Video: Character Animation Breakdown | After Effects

Hey guys and welcome. Today I'm going to show you how I created this animation in After Effects.
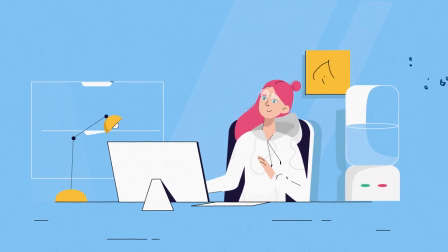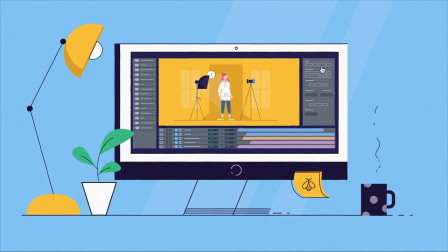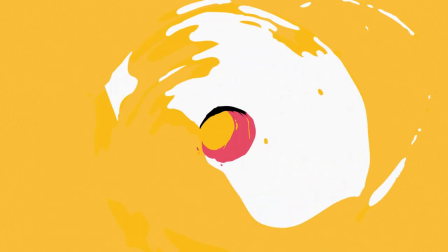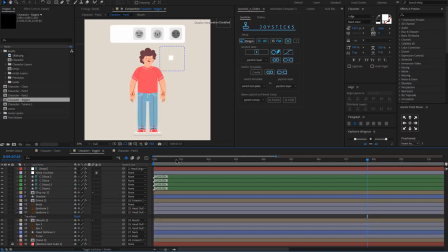So first let's start with the rake. This is the rake character. I raked the character with Juic.
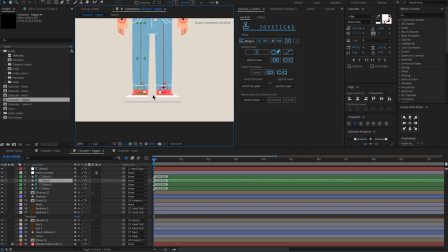Yeah, you can see the handles for the left and the right arm, the legs. And I also created the face rig with joysticks and sliders.
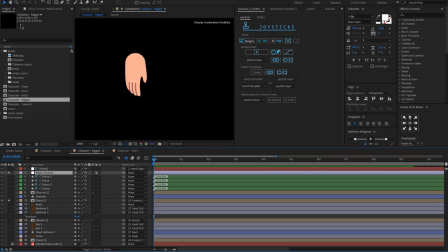I made a pre-composition for the hands because create a slider. So the next part here is this little pop up that you see here.
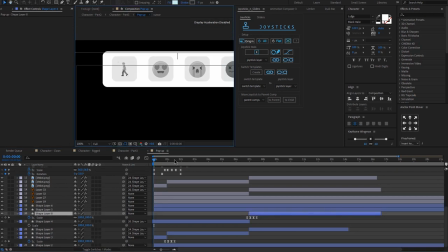First, I imported all the files into After Effects as always. And I created this cursor animation that I pre-composed again.
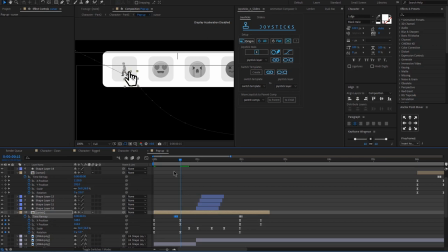So you can see it here. then i use time remapping to change the look of the cursor uh and i used
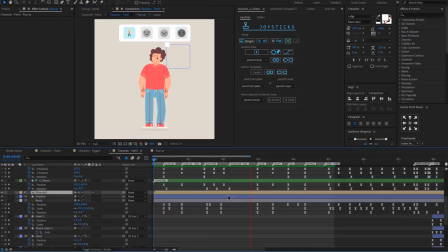these motion elements um here so going back to the character here let me break down everything that i did the character looks up so these are all the keyframes that i used uh the body's going down then i rotated the body and then he looks up and i changed the joystick obviously and then here I'm also changing the
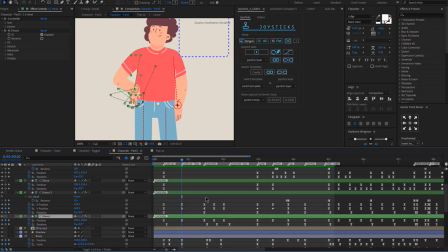I added key friends for the left arm so here we have a slight
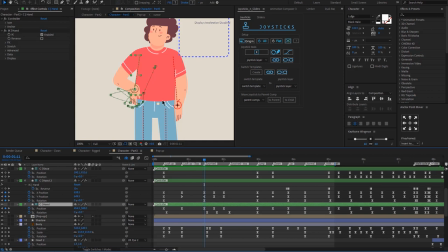pause here nothing is really happening because the cursor will be clicking on this icon over there and he looks surprised here so the way I created the mouth let me show you the pre composition so this
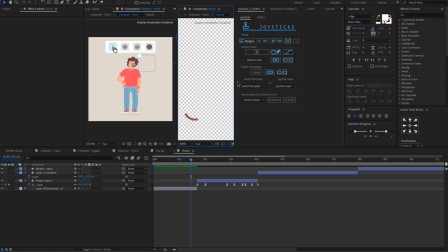is what i did i just have a pre-composition for the mouth and as you can
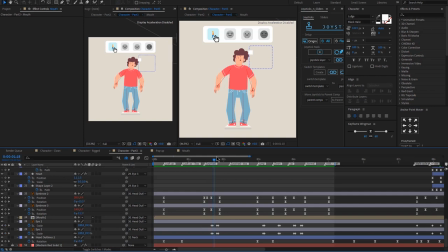see here the mouth is changing face and the body and the arm are going down and then he looks up and here he would start the jump so the reason why i added this jump was because i needed to change
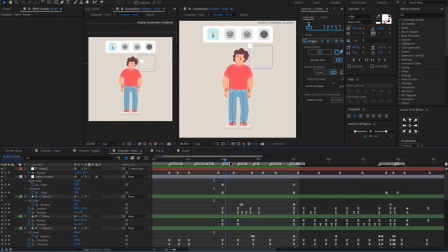the position of this foot so let me show you over if we go over
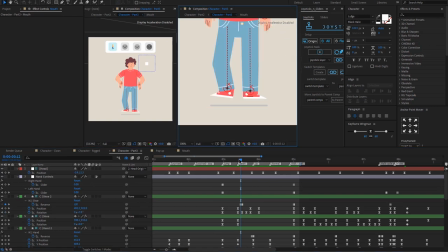here do you see it so there is a little flip okay uh
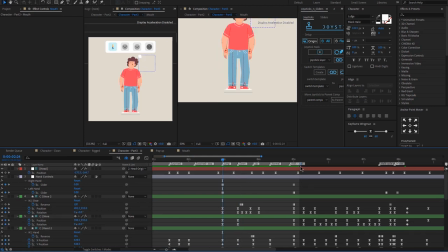since the next animation is where he will be walking uh i wanted to have this jump so i can have a smooth transition between this position and this position so uh basically i made him go down he looks down and
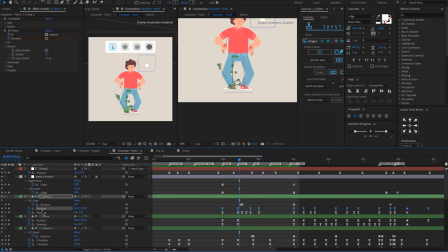then here just where the keyframes are the fastest I am changing the direction of the uh you know the duik handle and also the direction
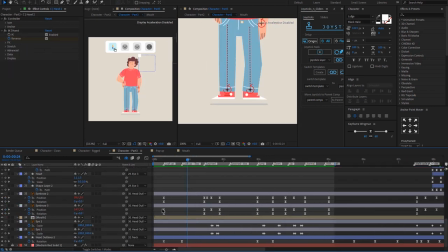of the foot and also last but not least I want to show you how I animated the eyebrows and the eyes so the eyebrows I have animation I have position and rotation keyframes I also animated the eyes so there is this blink